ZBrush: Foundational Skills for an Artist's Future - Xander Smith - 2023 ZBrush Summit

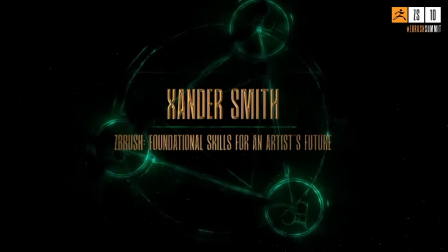0:00 Thank you. It's excellent to be here. I just noticed, though. I don't know. Is my mic picking up? You guys see that okay? Excellent. Yeah, thank you all. I really appreciate it. It's excellent to be here. Yeah, I'm very grateful. Yeah, what can I say? ZBrush has been incredible in my career. It's unlocked the doors to many opportunities across a variety of industries over the last decade. I've had a lot of great mentors along the way, too, many of which who I got to catch up with this morning, which has been excellent. And they've been very generous with their time and their knowledge with me over the years. So I'm hoping I can pay just a bit of that forward to you all here today and share some ideas and some workflows that can help you take your ZBrush to the next level, help you bulletproof your future as a digital artist, and hopefully help you become the very best artist that you all know that you can be.
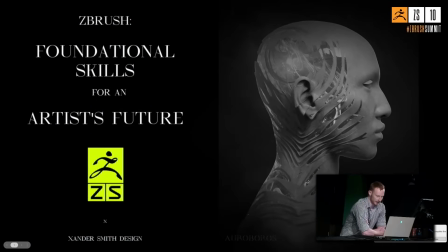0:52 So yeah, let's dive in. This is a condensed version of what I usually share with my students and mentees.
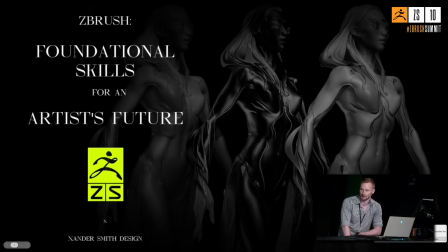0:58 So it's really excellent that we have so many high school students joining us today.
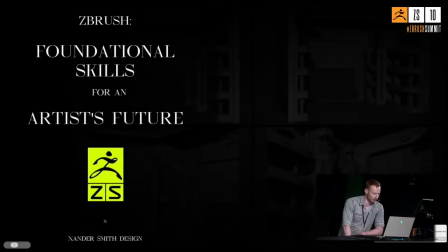1:03 Yeah, just to give some idea on where ZBrush can take you, give you a sense of what a full project on a job might look like, all the way from A to Z. So yeah,
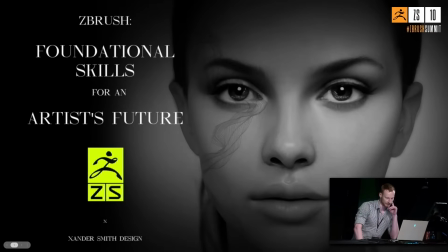1:11 I'll share three workflows with you and some ideas on current and future uses for ZBrush as a presentation for the first part.
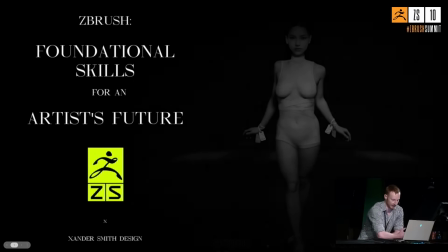1:18 And then I'll share a project that I'm currently working on as a live ZBrush demo for the second half. And yeah, that's where Louie can come bail me out when I get stuck in ZBrush 23.
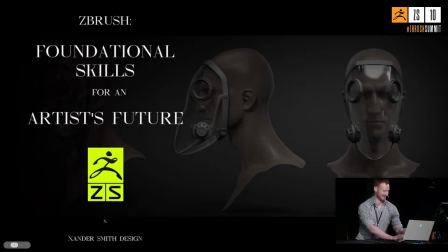1:27 Oh, here we go. Because I'm very rusty at the moment. Here we go. We know he's been training hard for this event.
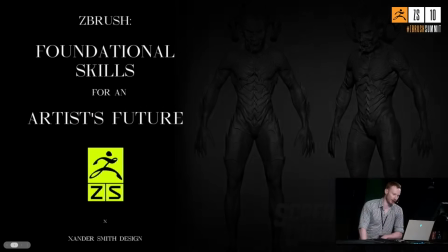1:34 All right, so since we're here at the Noman School of Visual Effects in the heart of Hollywood,
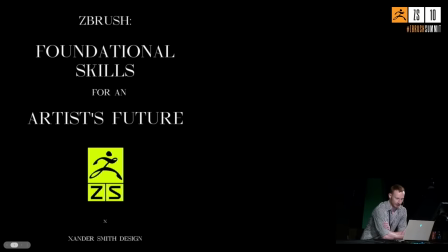1:40 I thought I'd start by sharing some workflows that I use in film and television to start. So these workflows utilize ZBrush from blue sky pre-production sketching all the way to the beginning stages of production.
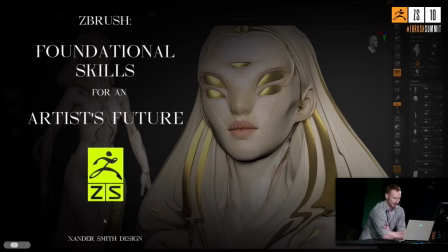1:51 The idea being that when you're looking to invest time and money into learning new software, you're looking for a single package that can handle as many parts of a production as possible.
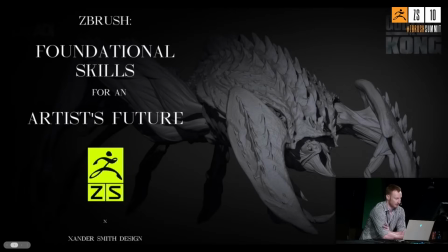2:00 As much of an all-in-one package as possible for as much of the pipeline as possible. This is what I mean when I say foundational in your skill set.
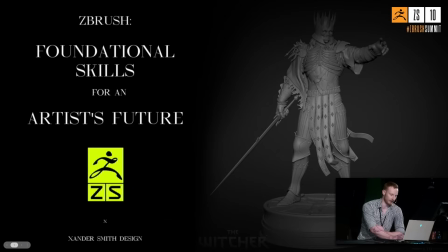2:07 The software sets the foundation for an entire workflow and enables as many paths forward through the production as possible.
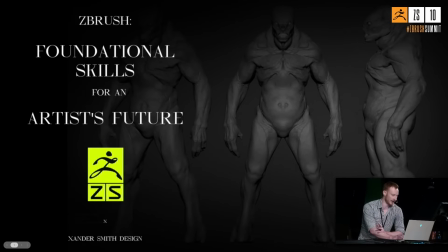2:14 Provides versatility and diversity of workflow.
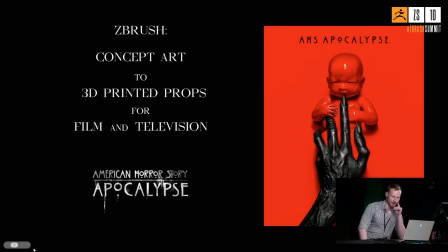2:21 to illustrate this i'd love to share with you a workflow that i used on back in 2017 2018 for american horror story apocalypse and of course i still use this workflow and many workflows similar to it on tv and film jobs to this day so i worked under costume designer lou irik to
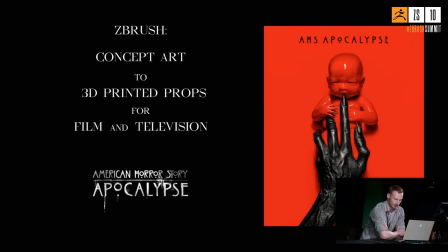2:38 create costume pieces from thumbnail sketch to final illustration and also to sculpt and model the final pieces as 3D printed props worn by the actors.
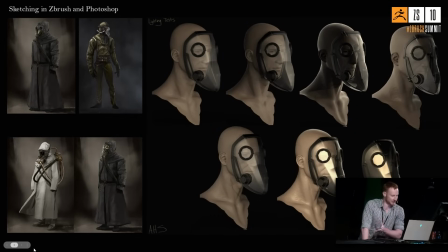2:48 One of the hero costume designs I worked on was this dystopian futuristic version of a plague doctor. So we have this solid foundation to start from design-wise, since the plague doctor has so much historical context. We were searching for an update to the design, something that was true to the original yet future-facing, apocalyptic.
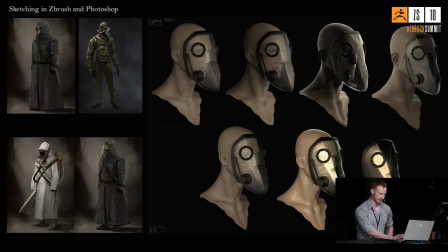3:06 And so here's where we started. This is just a handful of our rough sketches you can see up here on the left we partnered zbrush with photoshop for some extra punch in this case and photoshop primarily to paint and photo bash the cloth pieces in and then zbrush really where the magic happens we use that to block in
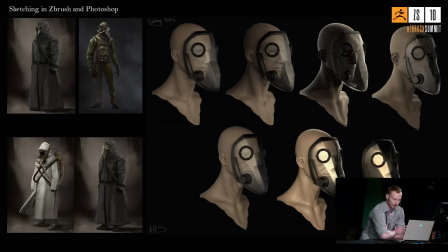3:25 the mask using primitive shapes to block in the form language before painting over because we knew from the start that we wanted the mass to be very custom and 3d printing was a likely potential option so of course i left at the chance and got straight into zbrush And you can see here, these are some early lighting tests we did.
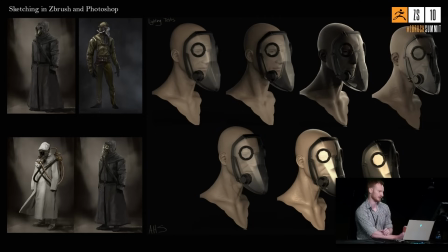3:44 What's very cool about this is that originally how the scriptwriters had seen this kind of mask, they didn't know that it was going to be transparent. That was an idea we had to make it more futuristic. And so they worried that if it was transparent, they wouldn't have this nice reveal moment when the actor takes it off at the beginning.
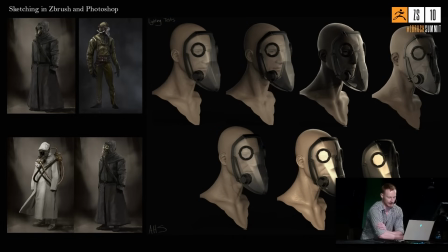4:03 And when they saw this transparent mask, they loved it, like I said, but they thought they'd lose that moment.